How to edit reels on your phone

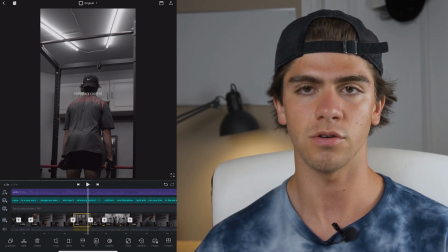So they allow me to put the ISO lower on my camera, making it look darker.
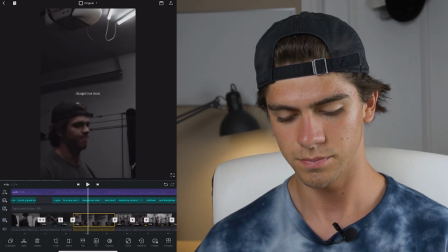But at the same time, it looks good. So if you can, go to a gym that has very good lighting.
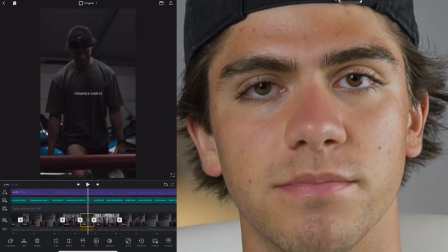If you can't, well, I don't know. Try your best to get good lighting.
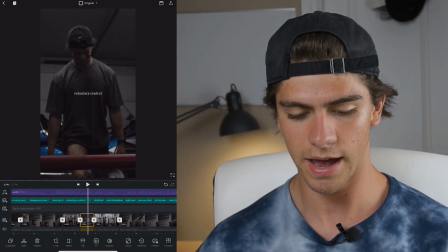So if you have a camera, you can lower the ISO and that's gonna make your video look dark.
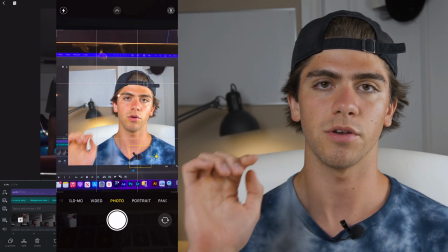And if you have a phone, you can go to the camera setting, tap on the center,
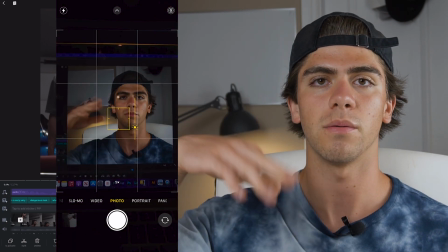then lower down to bring the exposure down.
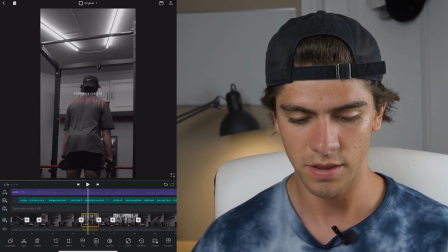It's gonna make your video look dark. So, but now, how to make them look even darker.
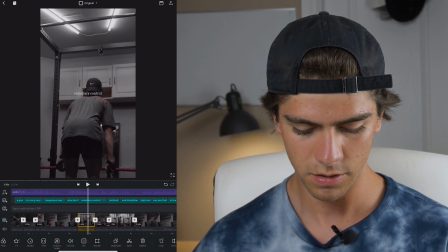So we're gonna click any video. I'm gonna go here, we're gonna scroll to the left, click where it says filter.
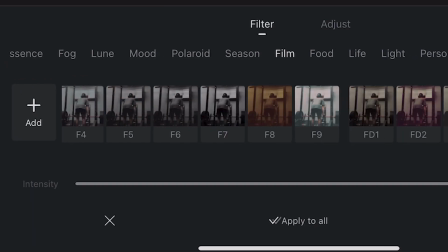So here we have a bunch of filters that you can use. The one I used to use back to when I started was called L4, this one right here.
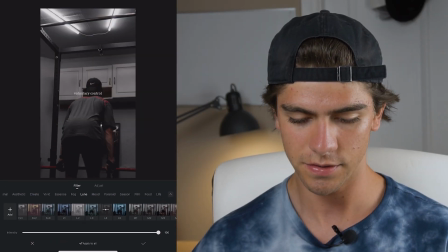So you can either use this filter or you can adjust it manually. So also you can adjust how much of the filter you want.
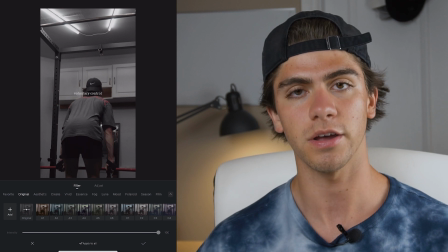I'm gonna select original because I'm gonna adjust it manually. So click here, adjust.
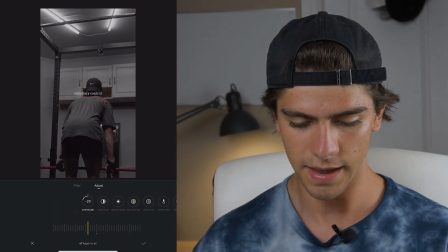Here we're gonna bring the exposure down just a bit.
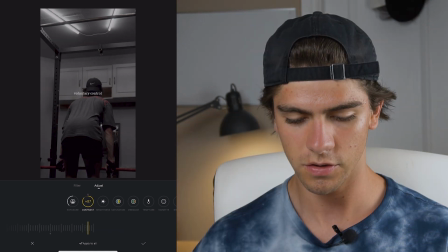We're gonna want it too dark. Then contrast, we're gonna bring it up. So the contrast is gonna make the blacks darker and the whites brighter, and we want that, so all the way up.
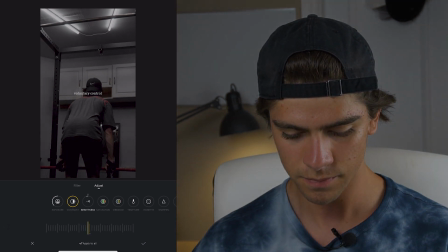The brightness, we're gonna bring just a bit down. Saturation, again, just a bit down.
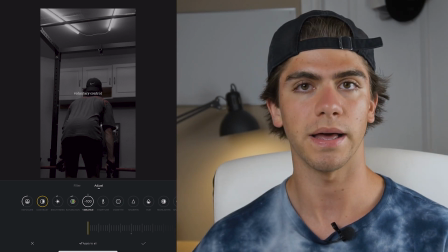But vibrance, we're gonna bring all the way down. So it kind of looks black and white, but at the same time, it has color, and it gives it like a nice look.
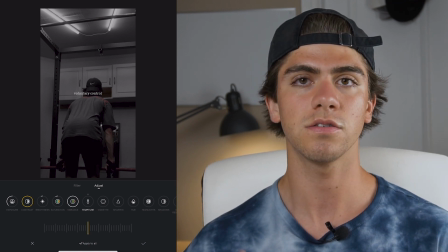Then temperature, I don't really like to touch this, unless your videos look orange or blue, you can play around with this.
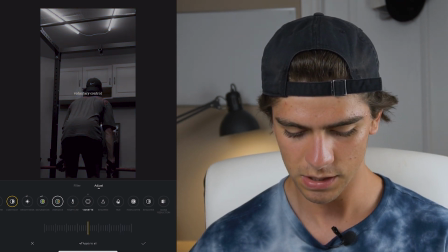Then vignette, however you pronounce that.
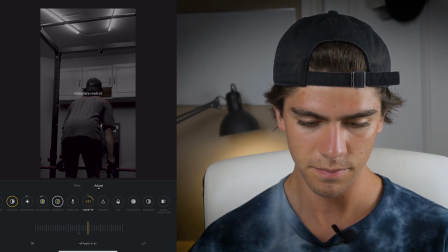We're gonna bring it up just a bit. We don't want it too dark because then you can't see anything.
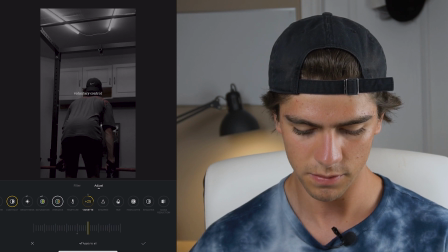So just a bit right there is good. Sharpen, I don't like to touch that.
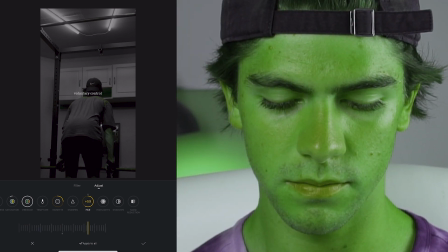Hue, if you want to look like Hulk, you can do that, but I am not gonna touch that.
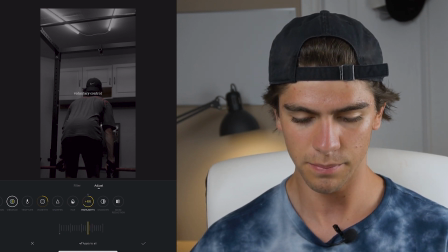Highlights, I like to keep them right where they are because if we bring them down, it's gonna look kind of ugly and gray.
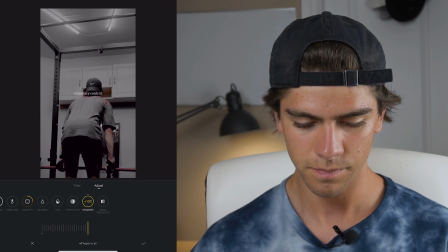So I like to keep them where they are. Same with shadow. I don't want to bring them up because it looks ugly, so just keep it where they are.
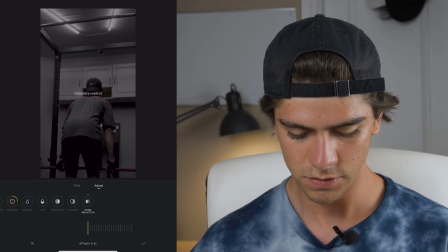In knife reduction, again, I don't like to touch it. So again, exposure down, contrast up, brightness down, saturation down, vibrance down, we don't touch temperature, and vignette up.
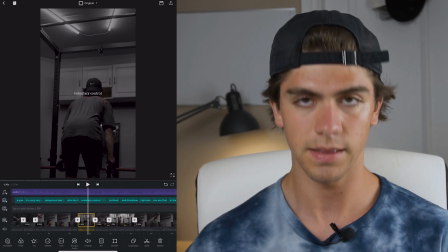And then we're gonna click apply to all, like that. And now all our videos are gonna have that filter.
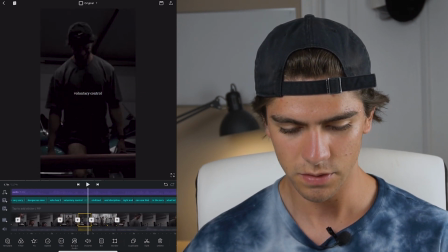And now you can go in each video and edit it individually. For example, this one is a bit too bright in my opinion.
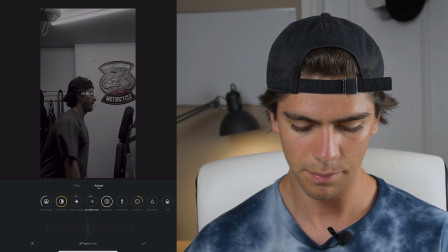So I'm gonna go to adjust, and also look kind of gray, so I'm gonna bring saturation up.
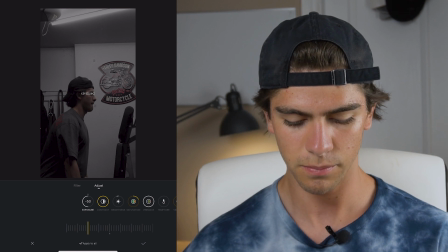And then you're gonna click the check mark. Make sure you don't click apply to all because then you're gonna change all the videos.
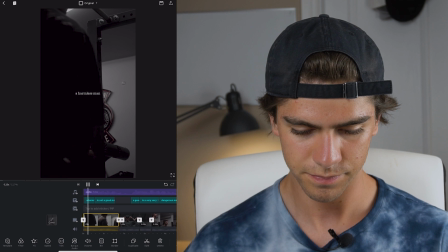So we'll see how that looks.
A harmless man is not a good man.
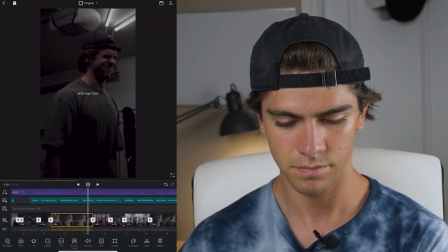A good man is a very, very dangerous man who has that under voluntary control, civilized and disciplined, right?
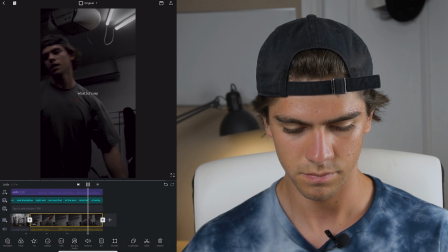And who can use that in the service, well, let's say, of a family.
All right, so that looks pretty good.
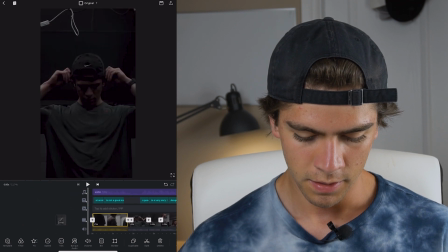So again, you can spend a bit more time playing around with it, editing each individual video.
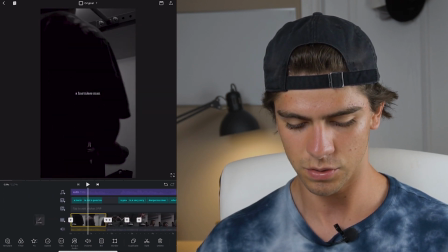But that is basically it. We have the video, we have our like intro where we're just walking in, or like our B-roll of me adjusting my hair, going down.
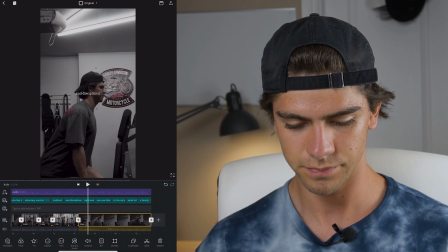We have our workout part. We have our like fake movements where we're faking the movement of the camera by having a 4K video and then cropping in
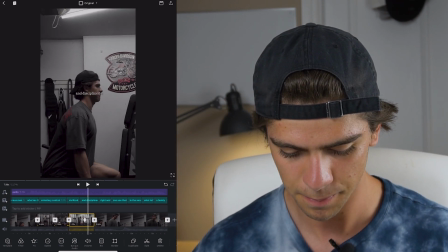like this. We have our zoom out effect.
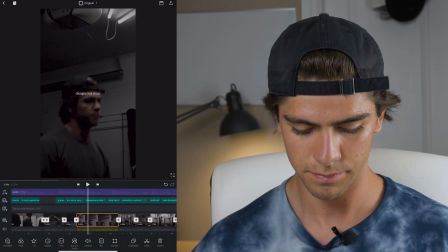We have our videos darker by using either a filter or adjusting it manually.
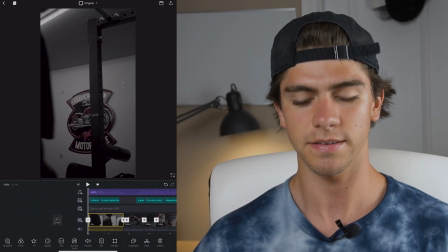We have our audio and we have our text. Oh, one last thing that I forgot.
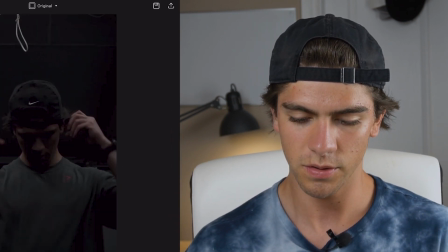We need to export the video. So we're gonna go up to the right corner at the top, the up arrow, we're gonna click right there.
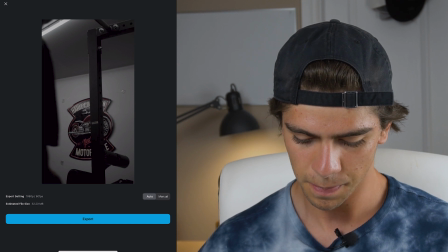I just usually leave it on auto, but you can go on manual to whatever you prefer.
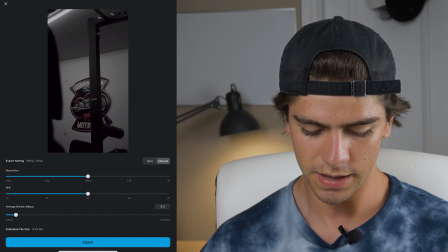For my videos, I keep it 1080p and then 30 frames per second. And then to export, just click export.